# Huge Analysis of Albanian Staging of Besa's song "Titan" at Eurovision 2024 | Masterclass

What's up everyone, it's Jan Bors, new video, and today masterclass will be about Besa's Titan from Albania, representing Albania in Eurovision 2024, and I will be talking about it in detail, in the scope, what went good, what went wrong, not really why they didn't qualify, it doesn't really matter. I would like to more tell you what went wrong in the staging, why it wasn't that appealing, what could have been done better, or what was really good. To teach you something new, I think this staging would really be valuable for everybody who will watch this to understand how many details are important. Of course, for you who are already watching my masterclasses, you know so many things, so maybe for some of you, so many things will be like very on surface level. Watch my other masterclasses because you will learn every single detail, what is important, and you will find out how extremely complex stagings might be if they should be done perfectly, and you will also understand how much work should be done to it to look on the best possible level. For sure, Albania was not this top level 100% on any of the scales. This is it, this is the fact, but this doesn't matter to, or this doesn't stop me to show you what really works and how it should work, what could have been done better, and why.
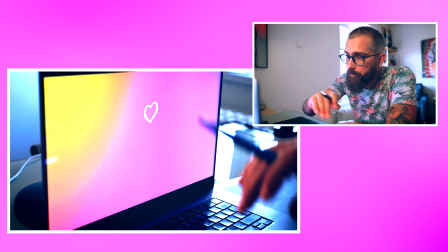(1:24)
Yes, let's do that. Albania, Besa, Titan. We will watch it together, all of it, and then I will go fragment by fragment.
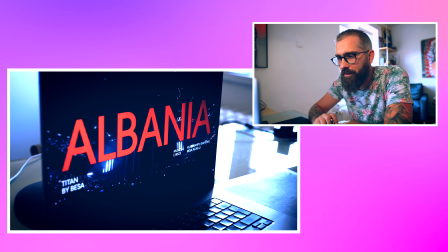(1:36)
I really like those intros.
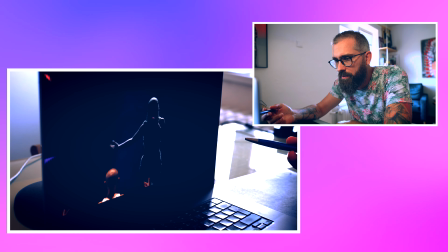(1:41)
So interesting start, storytelling.
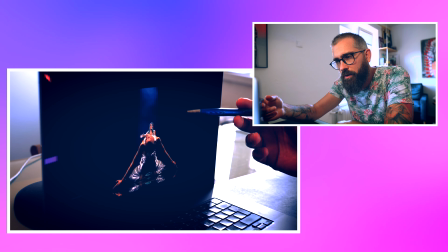(1:47)
You see how not using graphics and to create a story really helps. Slow, very nice camera.
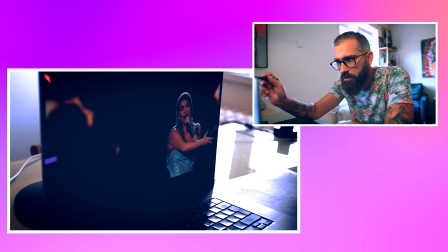(1:54)
Already a little bit killed by the graphics over there. Why?
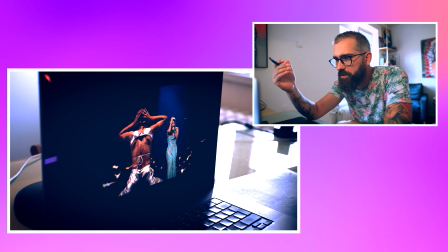(1:59)
You had the atmosphere brilliant, you should have played only with the light and blicks. But this is still beautiful, but already the graphics takes you out.
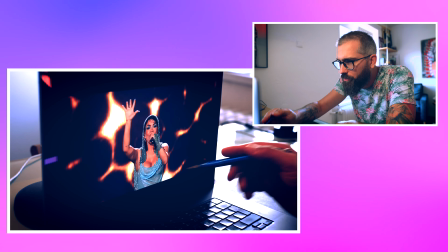(2:11)
This why concrete graphics always is a problem. You had the story there, right? Then you see that it's just a superficial story.
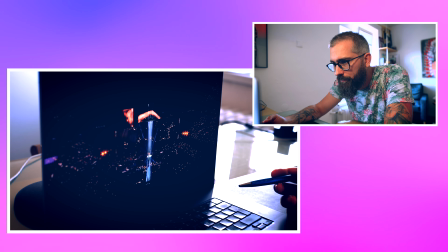(2:20)
Because he's a puppeteer, kind of. Absolutely makes no sense, this shot.
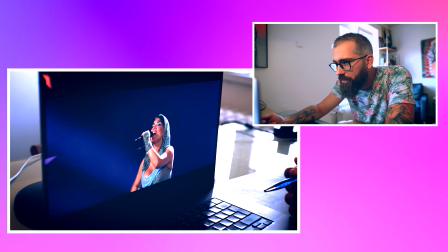(2:26)
You have this real person. So she sings to the audience.
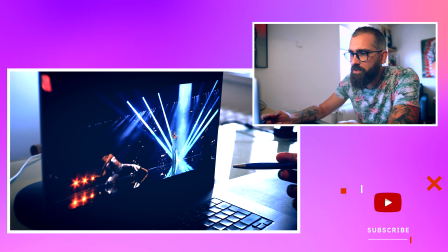(2:33)
This is a little bit another mistake because they are not connected, you know.
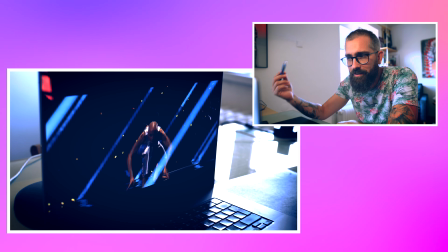(2:37)
She should sing to her or to us. But it's like all of it doesn't work.
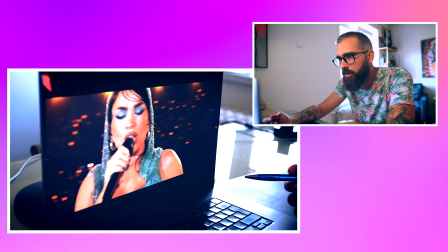(2:45)
It's not the same like it's the same person, doesn't look the same. So many things to focus at. So many things. Nice shot. Big.
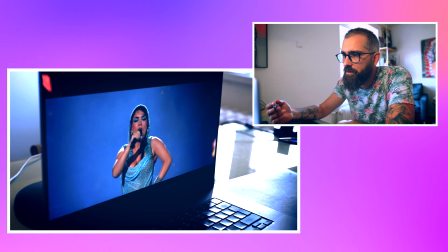(3:05)
This is like energy. Again, very good shot.
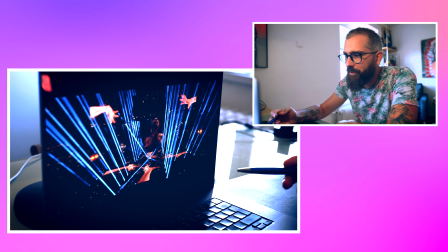(3:11)
There was a nice shot, but the graphics again, like, and they don't even look like hands from these angles, you know.
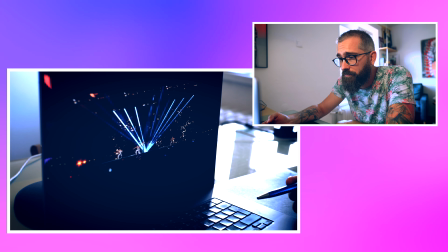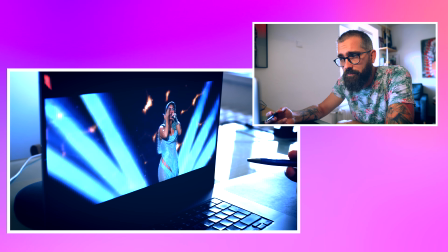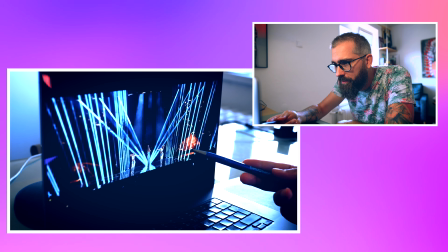(3:27)
She's beautiful. They're focusing on her very right way, in my opinion. She's not interacting very well with the camera for some reason.
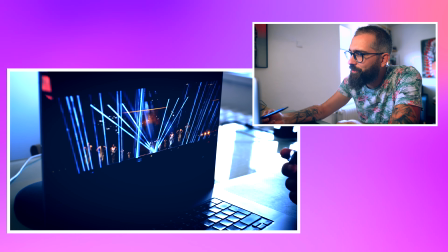(3:37)
This multiplication of dancers doesn't work if they are not dressed exactly the same.
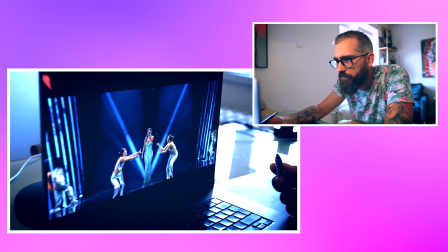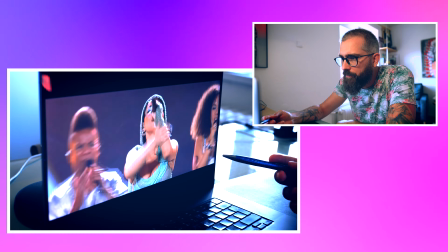(3:47)
This is how you do clapping. Again, it should be done differently.
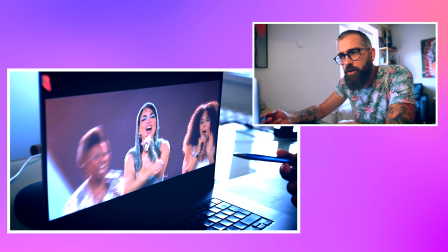(3:53)
This is interaction with the audience. You should see it somehow.
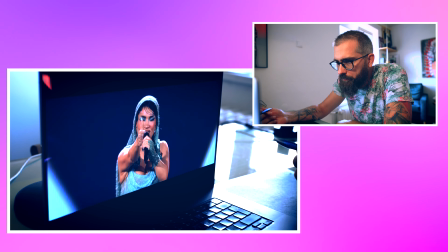(4:00)
No.
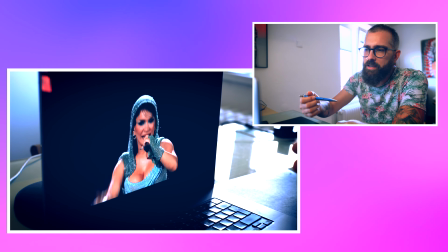(4:05)
Okay, the graphics makes no sense in there by sound.
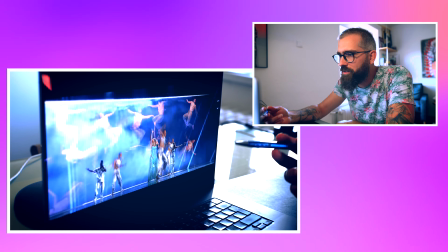(4:08)
Now we have disco. This is not. Now it should dance and it's static, almost static.
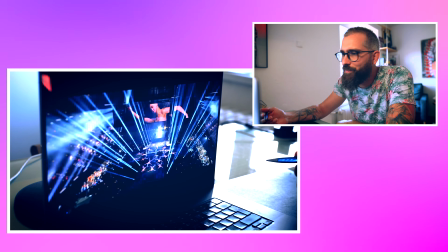(4:14)
See? The graphics. This is just the worst thing.
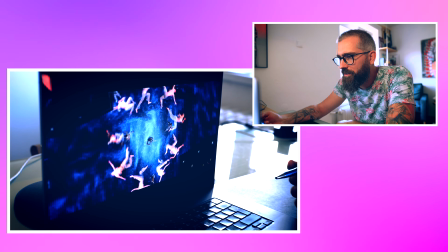(4:22)
This should dance. It doesn't. It's static. Graphics, no. The top shot is no.
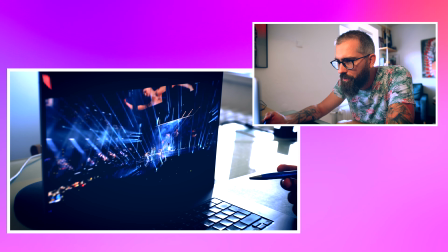(4:28)
Don't work. Doesn't work.
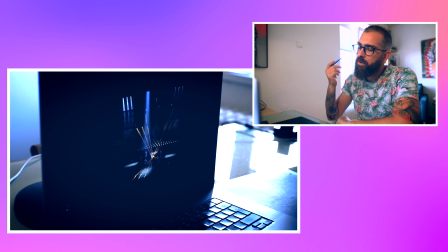(4:32)
And this is disconnection. So many things.
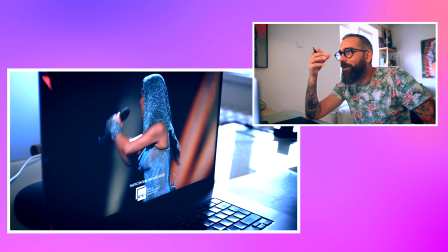(4:38)
So many things which were on the very right direction were killed by.
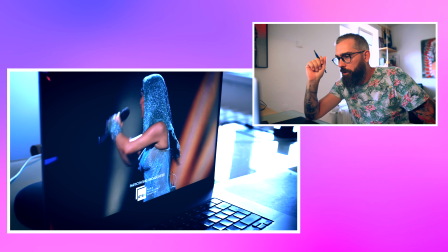(4:46)
Maybe we need to add more. Maybe we need to add more.
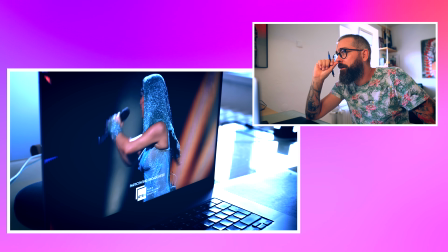(4:50)
But I think again was forgotten one important thing.
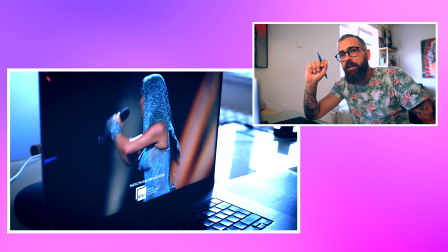(4:55)
Light is more important than graphics.
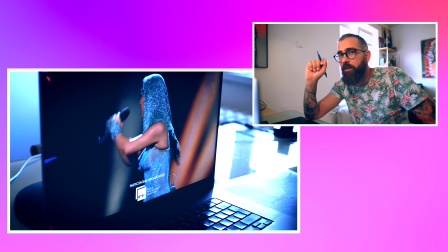(4:57)
Graphics don't or shouldn't tell a story when you have a person on set, especially with the dancers. Those are not, I wouldn't say amateurish, because this is more like no one's teaching anybody about it.
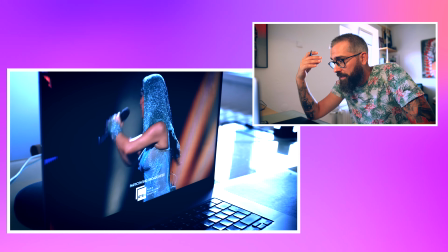(5:12)
Everybody has so many opinions. Sometimes it's very hard to talk with managers to tell them, come on, but it's over there,
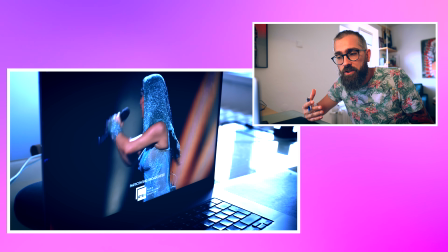(5:18)
because so many managers also, they have absolutely zero experience with directing, storytelling, and so on.
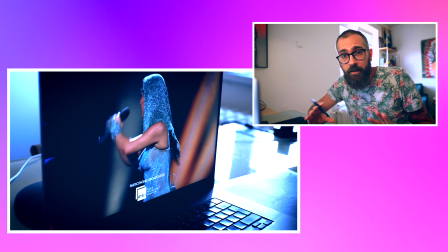(5:23)
They will tell you something different, but basically they are like 20, 30 year with old concepts.
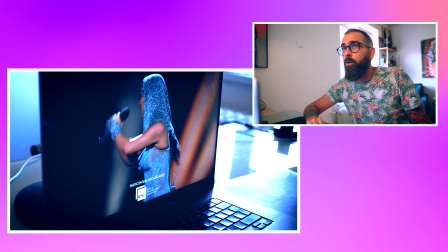(5:28)
Nowadays television is more straightforward, and you must be, and also getting back to analogish kind of style storytelling,
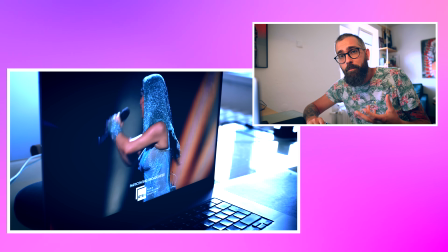(5:34)
and you can see that so many also movies and so on has so many mistakes in them because of the wrong storytelling.
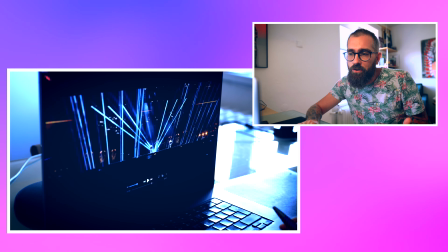(5:39)
And this I don't get, because it started so nicely, you know. So let's get to the beginning.
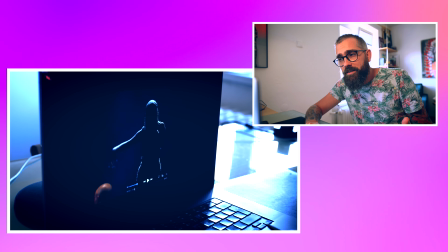(5:46)
You have this amazing shot with this reveal.
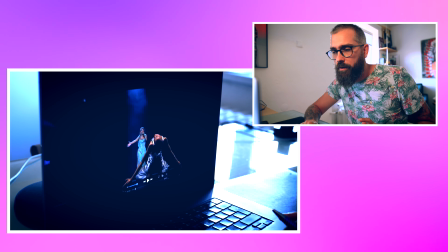(5:49)
You have this combination of people over here, but you just don't see it in the beginning exactly.
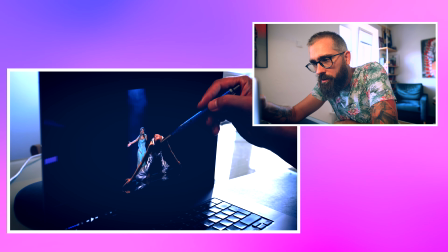(5:56)
But over here, you would have amazing thing if you create a connection between Besa and the dancer.
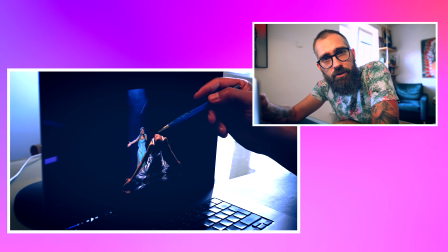(6:03)
If I would understand that this is somehow a story of puppeteer,
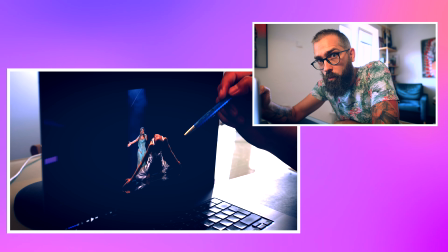(6:07)
or they are the same person or something, I would say like, oh wow, this would be interesting if they just make it very,
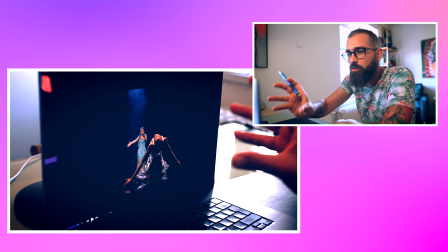(6:13)
very simplistic but atmospheric. Because the atmosphere, the storytelling over here just screams for wow.
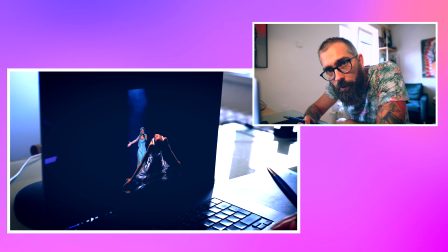(6:22)
But for many people this feels it's not enough. But come on, this is absolutely the best shot of the whole show.
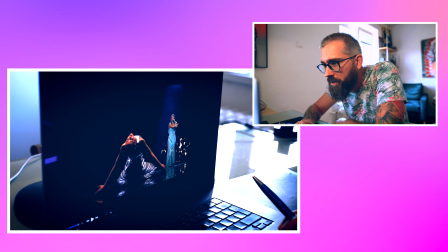(6:30)
So it's a good start. It goes. And then we have this graphical reveal over here.
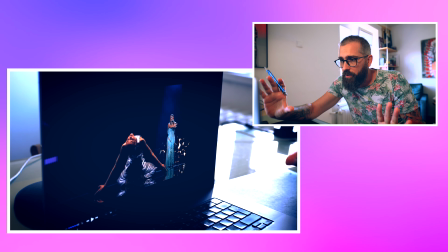(6:37)
So we are going with the very atmospheric. Doesn't make sense where we are.
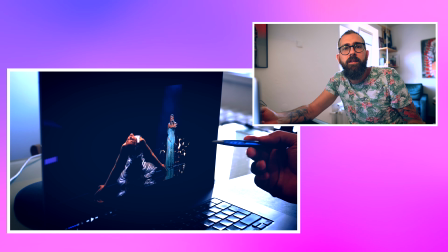(6:43)
Doesn't mean it might be a dream. But when you kill it with creating a wall, basically, which takes your attention, you just don't need it.
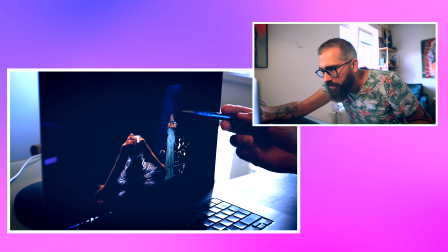(6:52)
What they should do instead, they should kind of multiply this layer of feeling that there is like infinite kind of space.
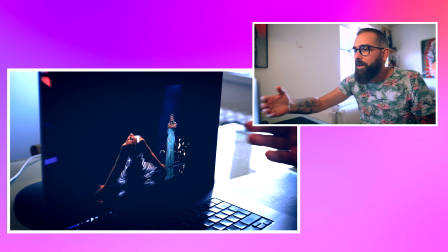(6:58)
But was this necessary? What it has to tell? You know what? Why?
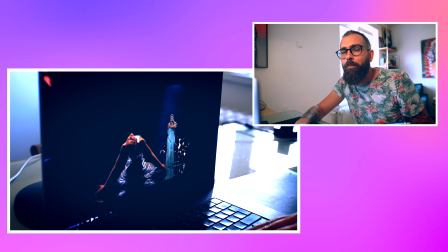(7:03)
But of course, people think, oh my god, it feels empty, we need to use the graphics.
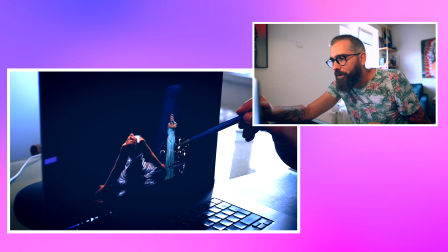(7:09)
No, you have silver, you have green, and then you go with this. Why?
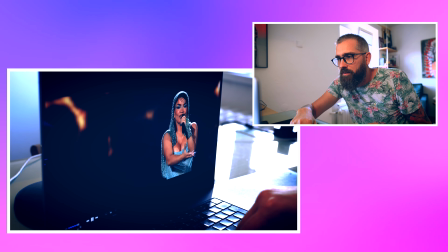(7:15)
Why? Okay, nice edit. But in general, the beginning is kind of good.
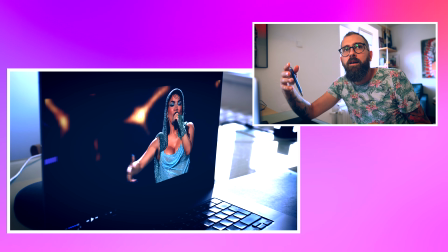(7:22)
The only thing, the graphics, it kills the atmosphere.
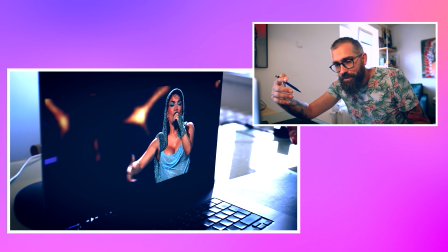(7:27)
It kills the vibe of this mysterious reveal, you know?
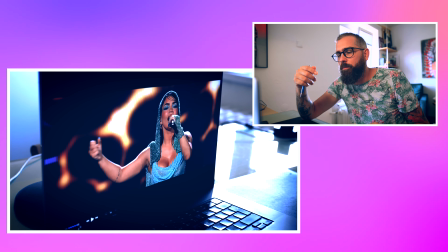(7:35)
Also, you have those tone of piano, tum, tum. You should edit on them, or you should at least blick.
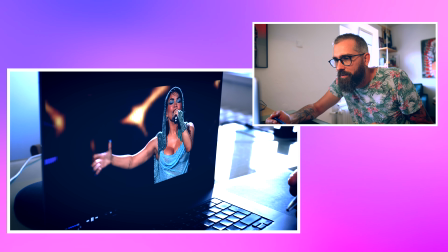(7:41)
Also, you then use the graphics that is somehow interacting. Tum, you know those.
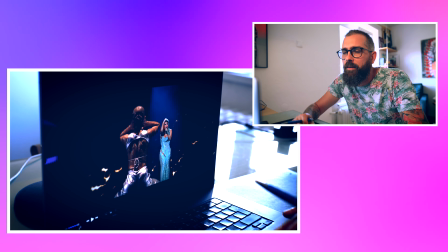(7:47)
This is beautiful. Again, you hear the piano, tum, tum.
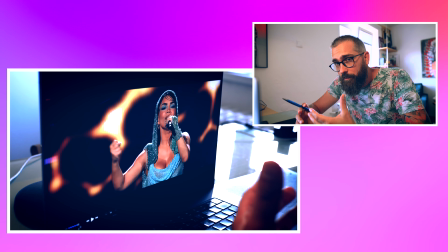(7:53)
This should be accented with the light somehow, or edit, because those are accents, strong accents, you know.
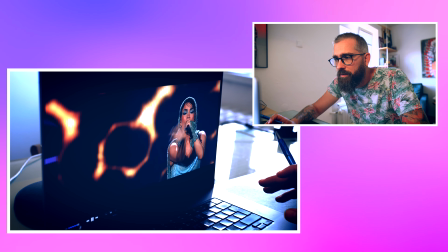(8:04)
But it's still nice. She's like a puppeteer or something. And this is a kill.
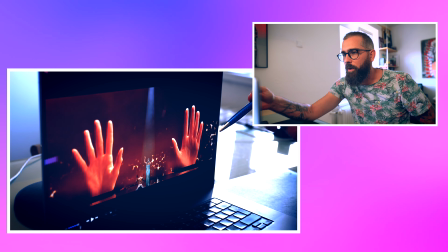(8:12)
You have this story, and now why you need hands?